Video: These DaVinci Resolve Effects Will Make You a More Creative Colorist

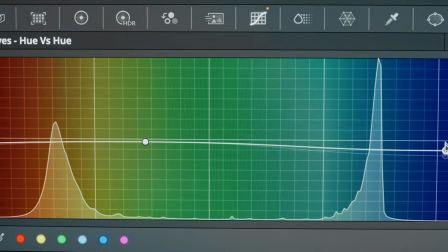[0:00]
Creativity in color grading is not about having more tools, it's about using the right ones in the right way. In this video, I will cover a few tools. Some of them are available only in the studio version of DaVinci Resolve, but even if you don't have it yet, I am sure that this video will help you to expand your horizons.
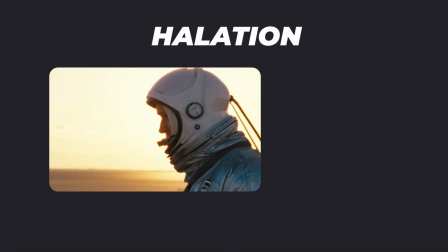[0:22]
The first effect I want to show you is halation, and I'm going to show you a technique that works even in the free version of DaVinci Resolve. I honestly haven't seen many people talk about this method yet, and if you are wondering what halation actually is,
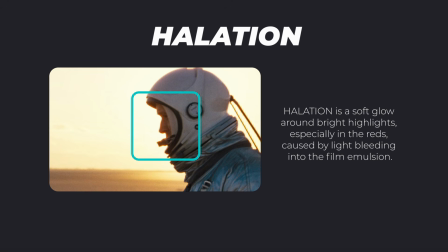[0:35]
it's that soft glow around bright highlights, especially in the reds, caused by light bleeding into the film emulsion. It adds a very subtle cinematic softness that makes digital footage feel more organic, like what you can see here in the film First Man,
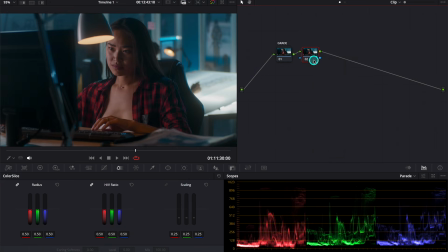[0:52]
Jackie, or Spencer. After the grade is done, create a new node and name it halation. Go to the blur tab and push the blur radius all the way up. Next, right-click on the node and change the composite mode to screen.
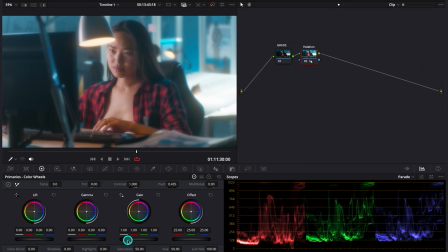[1:11]
Then go to the primaries and increase the gain to 1.15. And also push it slightly toward a warm hue to colorize the halation effect.
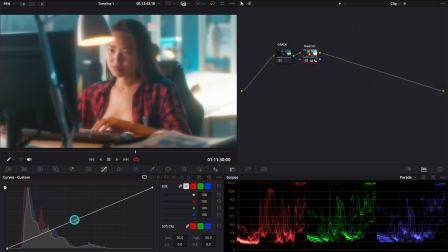[1:20]
Now move to the curves panel and create an anchor point in the middle,
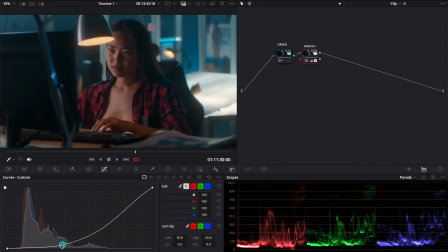[1:25]
then push it down until only the bright areas are affected by the halation.
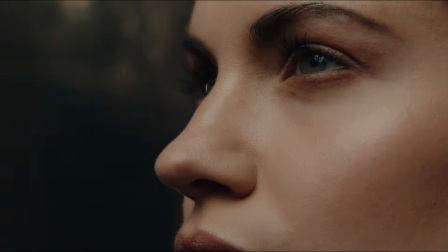[1:30]
And here's the before and after. Next, I will show you how to create a soft skin glow using the glow effect in soft light mode.
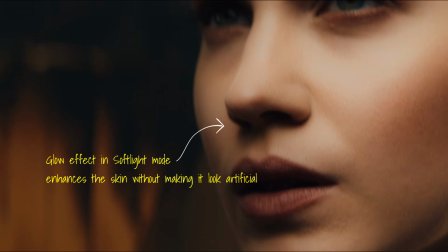[1:38]
This works beautifully for beauty shots because it enhances the skin without making it look plastic or overprocessed.
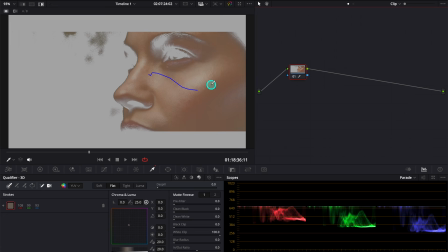[1:46]
Once you've isolated the skin tones using the qualifier, create a new node and connect the blue output to the blue input.
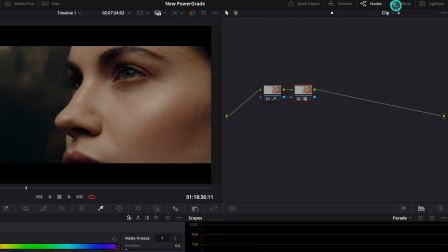[1:54]
Then go to the effects panel, search for glow, and drop it onto the node.
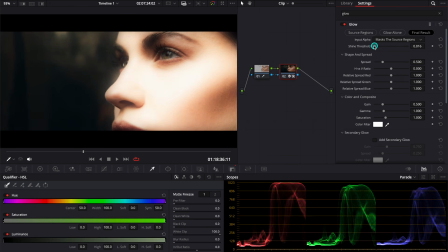[2:02]
Push the shine threshold all the way to the left, scroll down and change the composite mode to soft light,
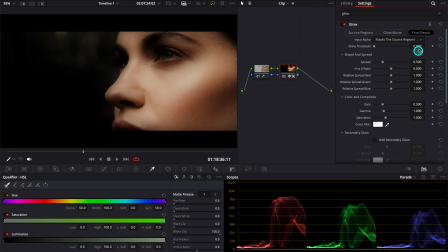[2:09]
then scroll back up and set input alpha to is used for compositing, and from here you can adjust the spread of the effect or dial back the opacity.
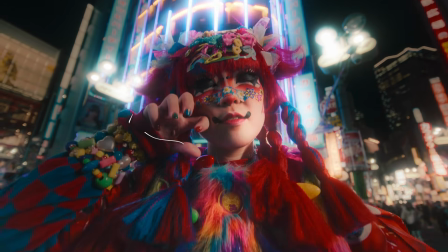[2:20]
Now let's look at how we can use the glow effect on clips with lighting to enhance the light sources to give it more pop.
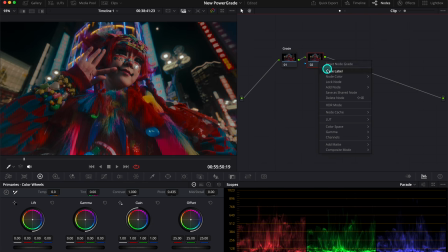[2:27]
After your grade, create a new node and name it glow. Then grab the glow effect from the effects tab and drop it onto the node.
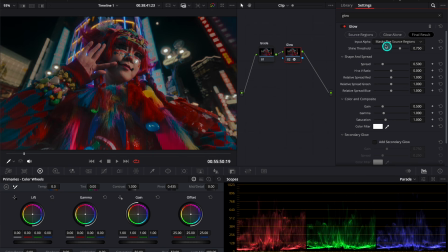[2:37]
Next, scroll up and select source regions so we can see and adjust the areas we want the glow to affect.
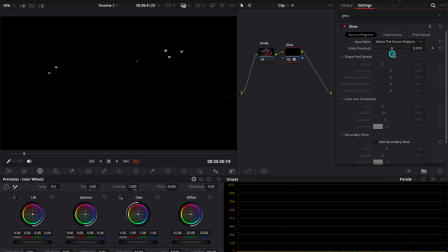[2:43]
I want to focus mainly on the highlights, not so much on the face, so I'll leave it here.
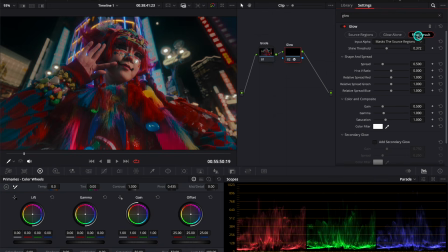[2:51]
Then we can go back to the final result. This is our before and after so far. The effect looks very subtle, so let's push the gain up to the maximum. We can also adjust the spread. I will leave it here to get that dreamy look.
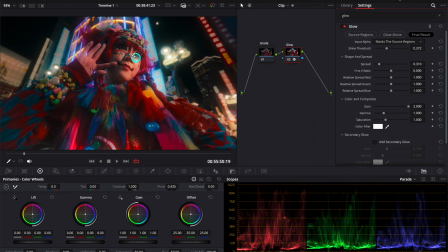[3:06]
And I can see that the effect has saturated the skin a bit too much, so let's bring the saturation down using the saturation slider. And if you want the effect to be stronger, we can also add a secondary glow and modify it the same way as before.
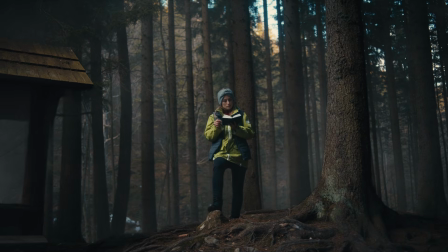[3:24]
Next, I will show you an effect in DaVinci Resolve called cinematic haze. It's a great way to add that eerie atmosphere to your footage.
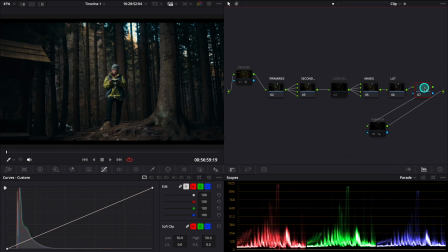[3:32]
After finishing my grade, I add a new serial node and name it cinematic haze.
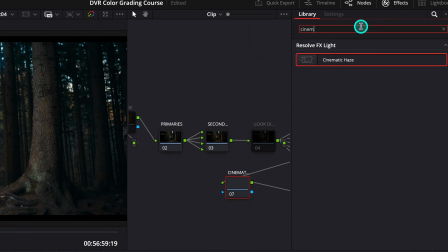[3:38]
Then I search for the effect in the effects tab and drop it straight onto the node. Next, we enable the depth map.
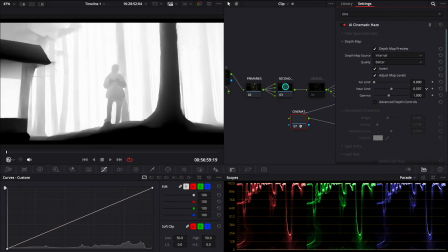[3:46]
Then I adjust the near and far limits to keep most of the haze behind the subject.
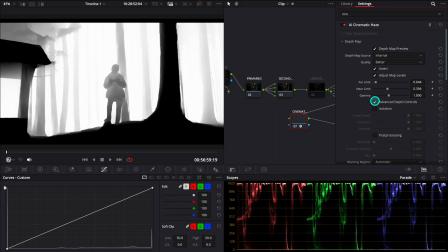[3:51]
And once that's set, I turn on advanced depth controls and post-processing. And then I change blanking regions from automatic to process the entire frame, and I push the flicker to the max to avoid unwanted artifacts.
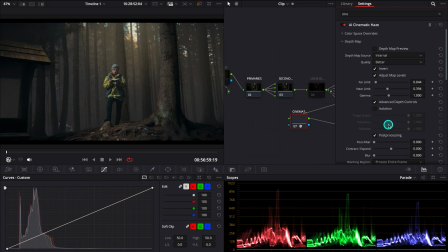[4:06]
Now we can turn off the depth map preview to be able to see the result. And from here I head into atmospheric scattering.
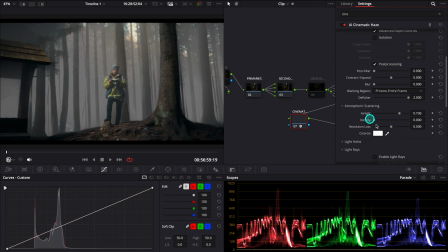[4:13]
And I dial in the air light intensity. You can also colorize it here, but I usually keep it white, it looks the most natural. And to add movement, I enable disturbance, then adjust the intensity, then the scale.
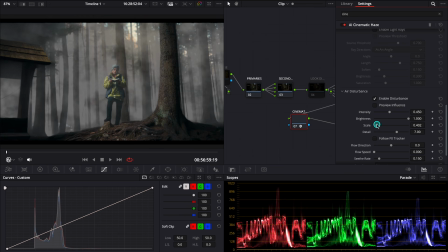[4:30]
I usually keep it fairly large for realism. And then I also fine-tune the detail. And next I tweak the flow direction, speed and sieve rate. It all depends on your clip and what you want to achieve. And finally, I adjust the global blend to make everything sit perfectly in the shot.
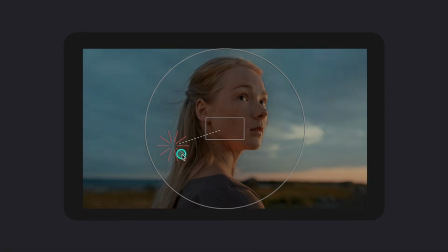[4:49]
Now I will show you how to properly apply the relight effect, because I've seen it used incorrectly in quite a few tutorials.
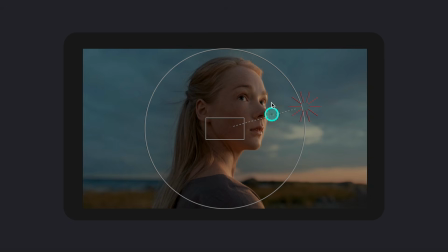[4:56]
But when used the right way, relight can completely change the mood of a scene while still keeping it realistic.
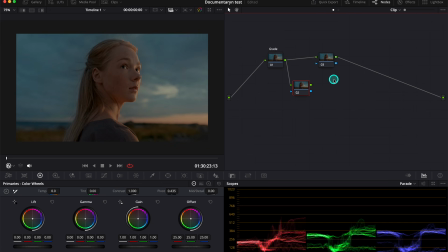[5:02]
After grading, create a 2-node setup like this. Then go to the Effects tab and apply the relight effect on both nodes. Select the bottom node and set its output to Surface Map.
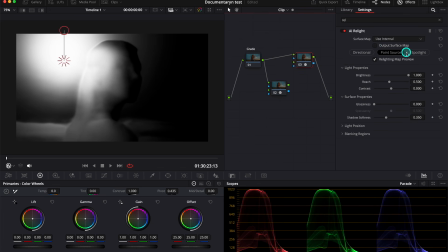[5:19]
Next, select the top node and change its Surface Map setting to Use Input To. Now connect the green output of the bottom node to the second green input of the top node.
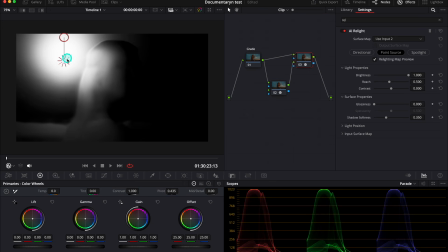[5:30]
And once that's done, we can see our artificial light source on the screen and we can start adjusting its position.
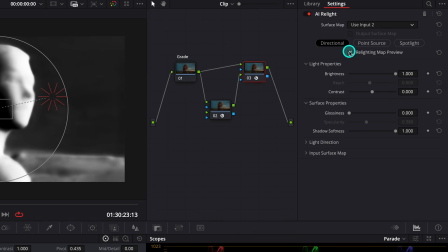[5:38]
I usually prefer using the directional light because it always gives me best results.
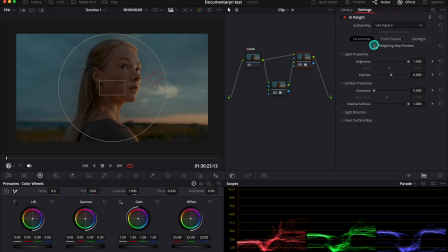[5:43]
And make sure to disable Relight Map Preview so you can see the actual clip. And at first, when you move the artificial light, nothing will happen, and that's because we need to slightly increase the gain and gamma. And once you do that, the light becomes visible and you can move it around and place it wherever it feels more natural.